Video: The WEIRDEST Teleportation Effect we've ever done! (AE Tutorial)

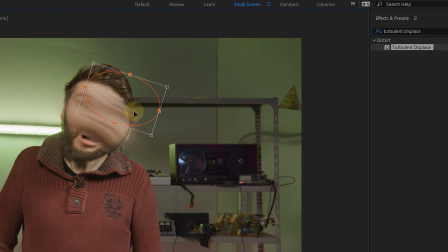(4:06)
Now, let's just add a Turbulent Displace effect and create a simple animated mask on our top duplicate.
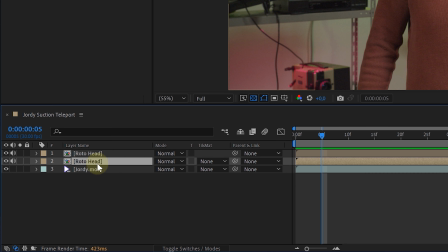(4:12)
We don't need everything to be blurry of course. So, select both precombs and again precompose them.
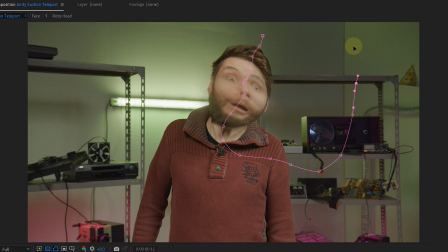(4:17)
On this new precomp, I will create a new mask. A very rough one and I also made sure it's feathered.
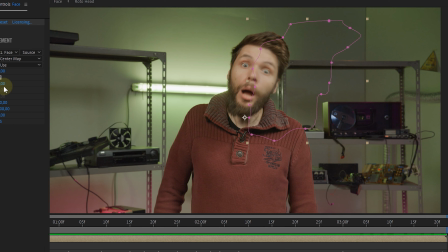(4:22)
This mask will follow my effect and blend in halfway with Jordi's face. As an extra element, I will add some Chromatic Displacement from Red Giant to our precomp.
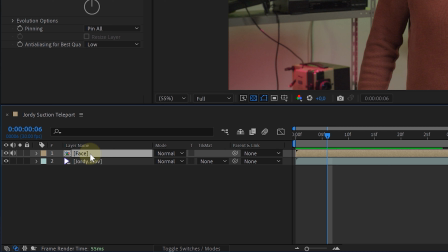(4:30)
And maybe an extra Turbulent Displace effect. Then, to emphasize the suction even more, I duplicated our precomposed layer. and added the shine effect from red giant to the bottom duplicate.
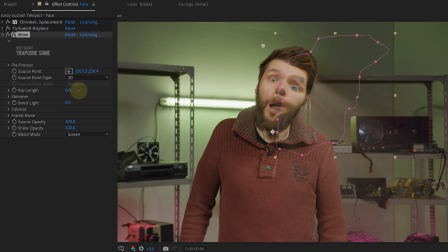(4:39)
I increased the ray length a whole bunch, giving those extra suction lines. You can also use the CC light ray effect to mimic this step. Because we based ourselves on the movie Everything Everywhere All at Once, we will also create this similar tear on our talent's face.
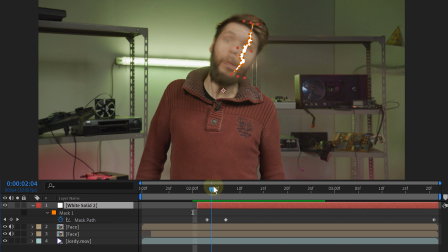(4:53)
On a new white solid layer, I will create a tear pattern with a simple animated mask.
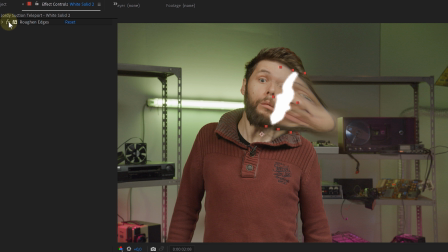(4:58)
Then I added the roughened edges effect to soften the edge and make it more random. For the edge type, I also chose the roughened color option, creating a black outline next i duplicated the solid layer and for the bottom solid i
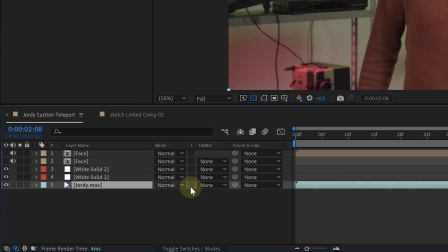(5:09)
adjusted the edge type back to roughen i also placed the solid just above our original clip and adjusted the drag matte option of the original layer to
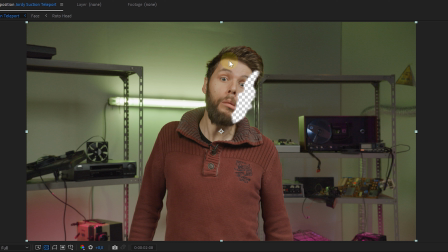(5:17)
alpha inverted matte creating a hole in our talent's face for the top solid i will adjust the blending mode to multiply
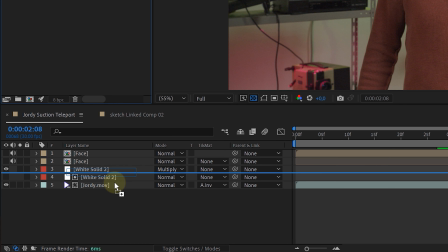(5:23)
giving us a feeling of that because of the black shadow to fill this hole i will place another clip of jordi's face underneath need everything.
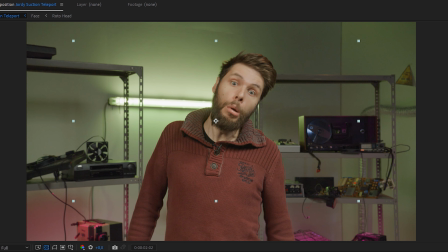(5:30)
However, because Jordy is moving his face like a madman, I of course need to track his motion.
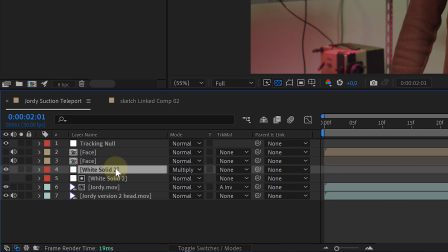(5:35)
Add the track data to a null object and link my two solids and the new head to the tracking data null.
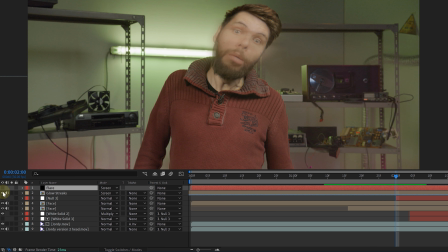(5:40)
Making it all linked together. As a final touch, I added some streaks and a glow to our shot to show the power of the gun. Of course, I can't forget the super heavy handheld motion. Oh yeah, as a bonus, let me quickly show you how I created this disappearing part of Jordy.
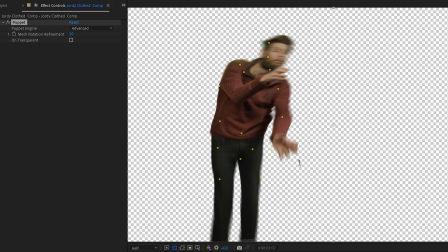(5:54)
First, I rotoscoped Jordy and stretched him out with the puppet pen tool. Then I made a hard cut to Naked Jordy.
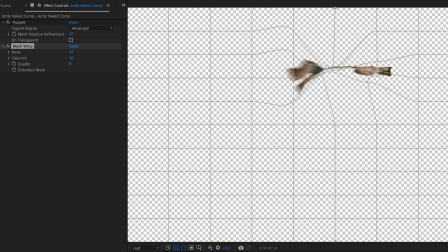(5:59)
Now, why would you do that? Which I also rotoscoped. Next, I animated Naked Jordy towards the gun and also warped them to make the motion more suction-like.
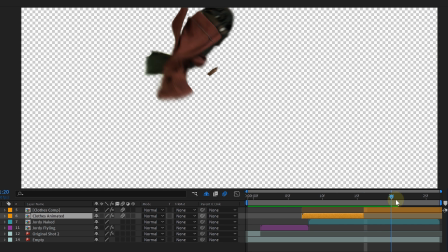(6:08)
Then I rotoscoped the close clip and gave it a small animation to match all the rest of the movements. And if needed, you can speed up everything a little bit. This will help to hide the cut better.
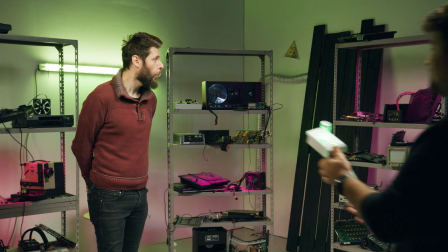(6:18)
And that's it.
Jordy, Jordy! I made some upgrades to the portal gun.
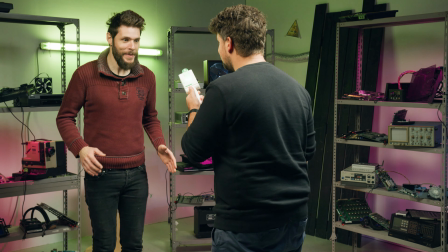(6:23) You wanna see? Awesome! Yeah, show it to me!
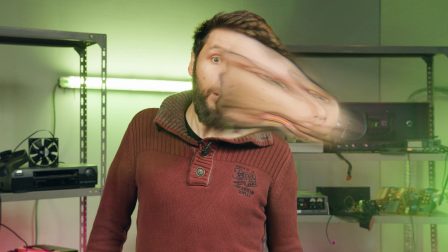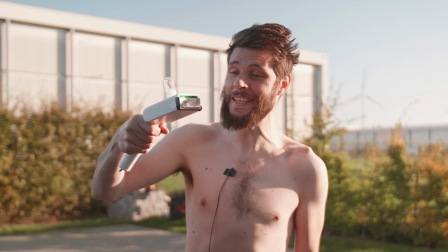(6:34) Oh, snap! My clothes didn't teleport with me.
Anyways, guys, if you want to see how to make the actual Rick and Morty portal effect, check out the video here on my left.
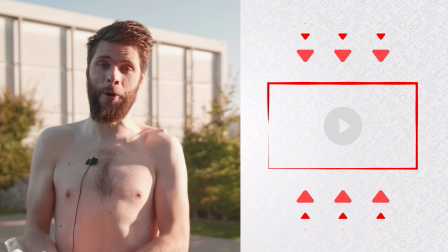(6:42)
Thank you so much for watching, thank you Storyblocks for the support, and as always, stay creative!